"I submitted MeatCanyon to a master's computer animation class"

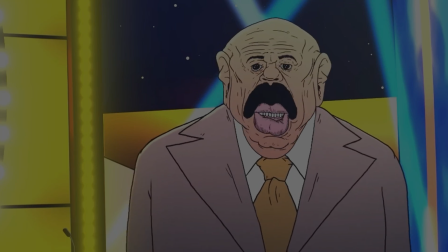(0:00)
Before the video begins, I want to explain the goals, format,
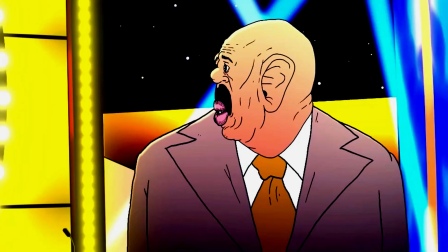(0:04)
and context to a video named The Harvey Stare on YouTube by the creator MeatCanyon.
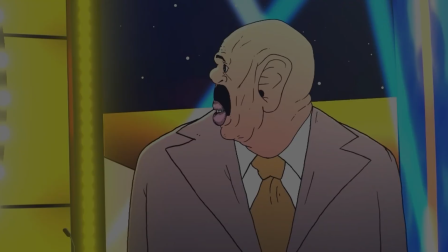(0:10)
Here we will be examining the principles of animation as it applies to a video by MeatCanyon on YouTube.
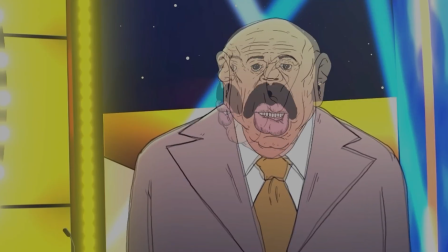(0:16)
To give some context, we're watching a video parody of the game Family Feud.
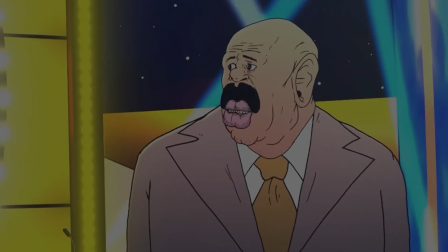(0:22)
MeatCanyon is satirizing the manner in which Steve Harvey acts when he gets an inappropriate but reasonable answer to a question.
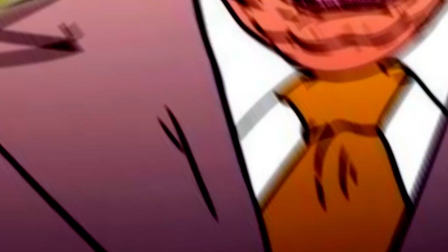(0:30)
This results in Steve Harvey being dramatic in real life, and so a parody was born.
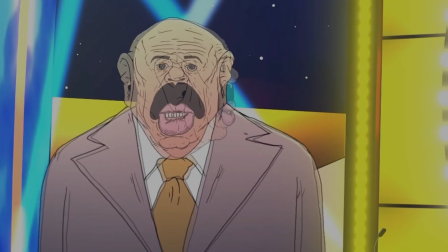(0:37)
Lastly, I will first show a section of the video without explanation, then I will go back and explain the animation principles at certain points.
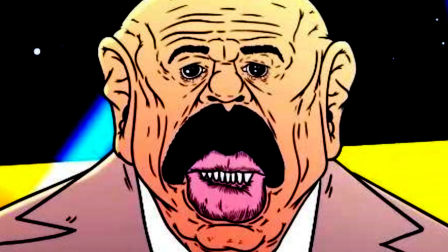(0:47)
Finally, let the video begin.
My wife, Steve. My wife.
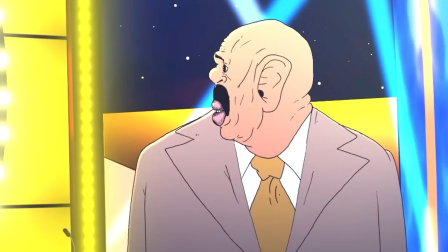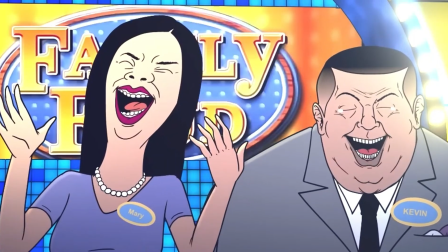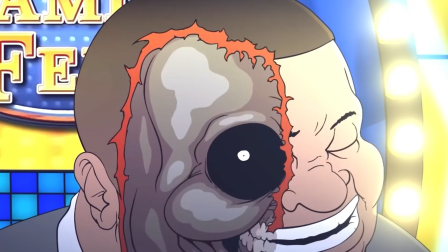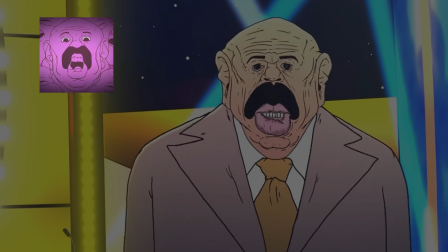(1:09)
Now that we have some context, let's analyze our first clip.
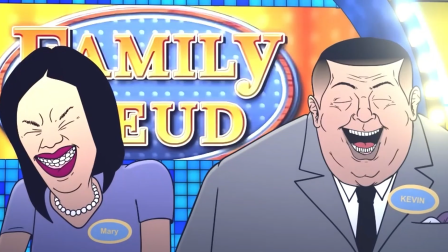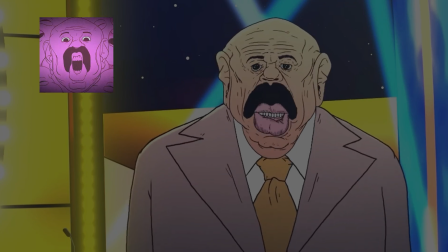(1:19)
So the first animation principle we see everywhere in MeatCanyon's videos is exaggeration.
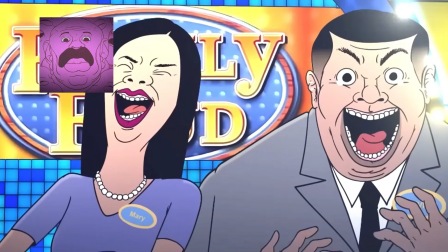(1:26)
We can see this most apparently when the family start hysterically laughing with exaggerated motions.
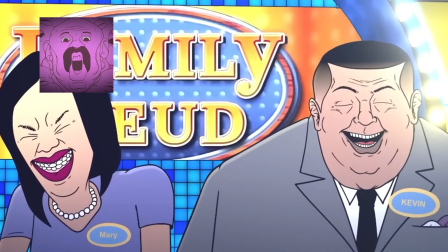(1:33)
MeatCanyon's graphics are notorious for exaggerated features, which compounds the animation exaggeration.
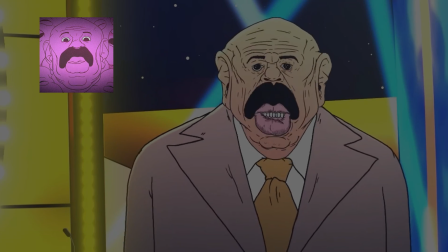(1:40)
We also see characteristics like anticipation and stretching.
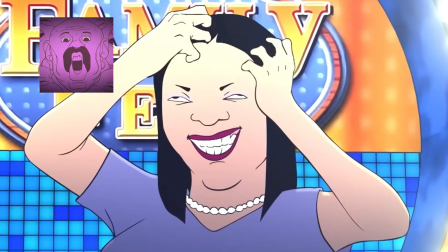(1:45)
We can see her clenching her shoulders and bracing to pull, a pull which was rather successful,
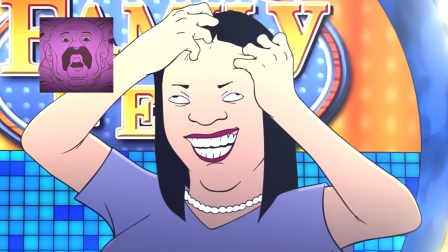(1:51)
leading to the removal of her taffy-like skin, which causes it to extend beyond its original shape.
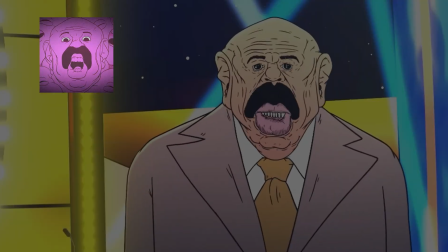(1:57)
Now let's seamlessly transition into our next clip.
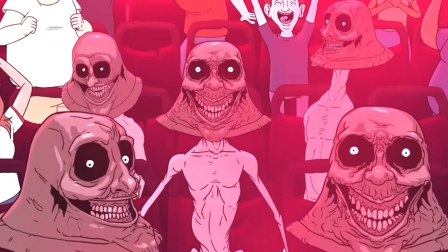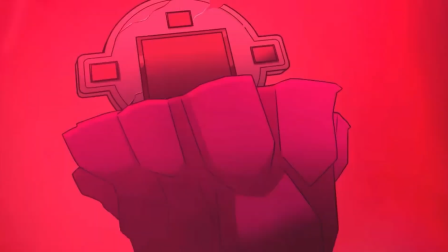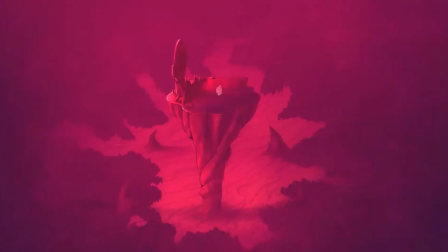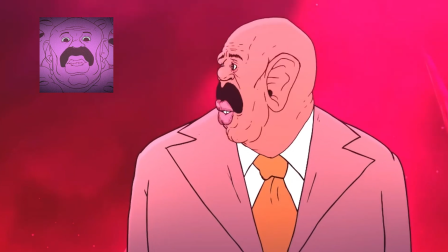(2:17)
Here we see staging so fantastic that the mere existence of it made Disney remember they need to keep Mickey out of public domain.
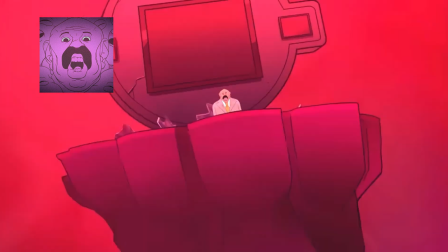(2:25)
We start off with a camera angle beckoning over our little Harvey, only to see his world crumble around him,
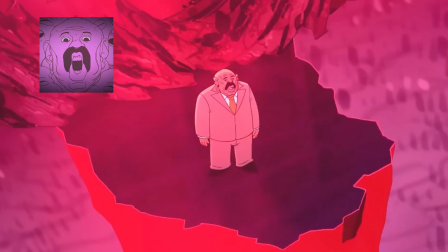(2:33)
leading us to an expansive perspective below the column that anxiously pedestalizes poor Stevie.
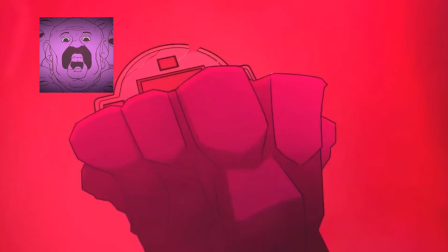(2:39)
But sadly, it emphasizes his isolation like a nail sticking out above the rest.
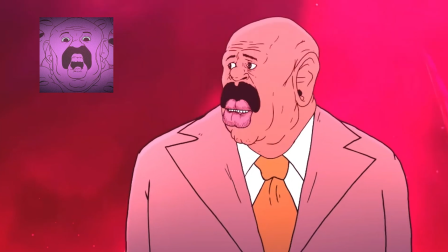(2:44)
We also see a great example of follow-through brought to us by head trauma of our beloved bellboys.
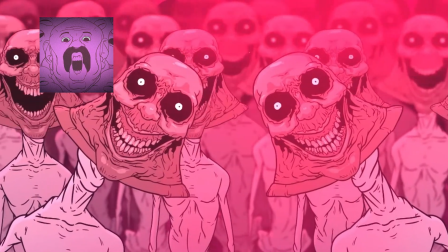(2:51)
The follow-through seen in the now vibrating heads conveniently follows an arc,
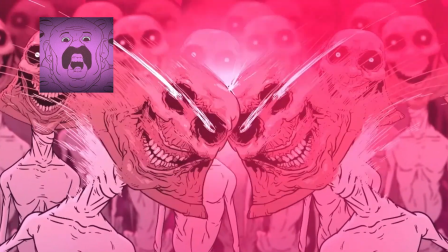(2:56)
a principle that emphasizes how hard their heads are impacting while promoting a fluid animation.
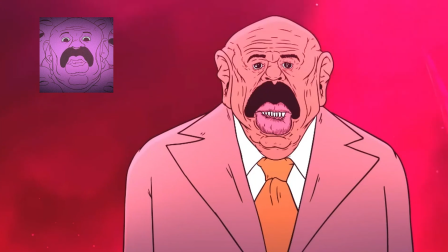(3:05)
Our next clip will have our resilient Harvey meet his greatest head turn.
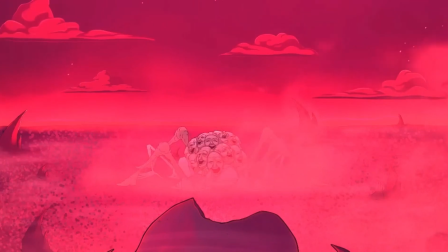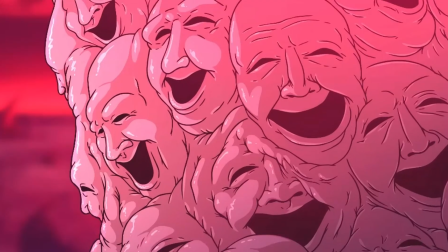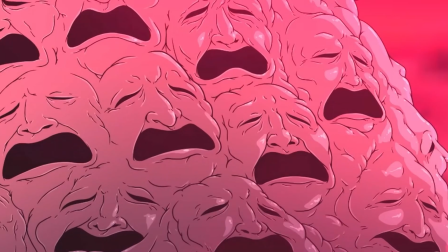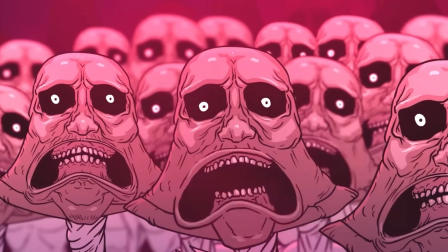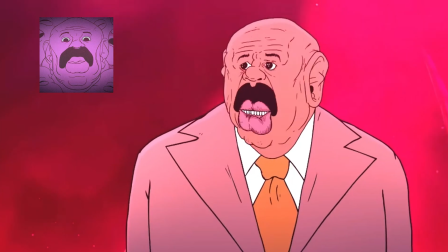(3:33)
Our thick-necked Harvey has appeared to get himself in some trouble in his pursuit of animation principle discovery. Lucky for us, the observant Harvey spotted some secondary actions as well, as the closest thing one can get to ease in and ease out in a MeatCanyon video.
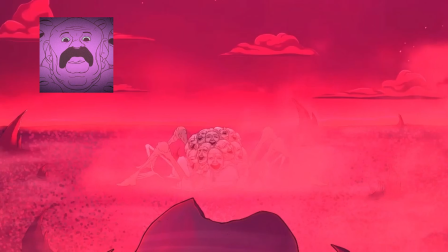(3:51)
We are first greeted by a jerking, twisting motion one might use when lifting a heavy object by Mr. Papa Bell. Only the ardent Harvey can stop Papa Bell's petition to change ease in, ease out to squeeze in, squeeze out.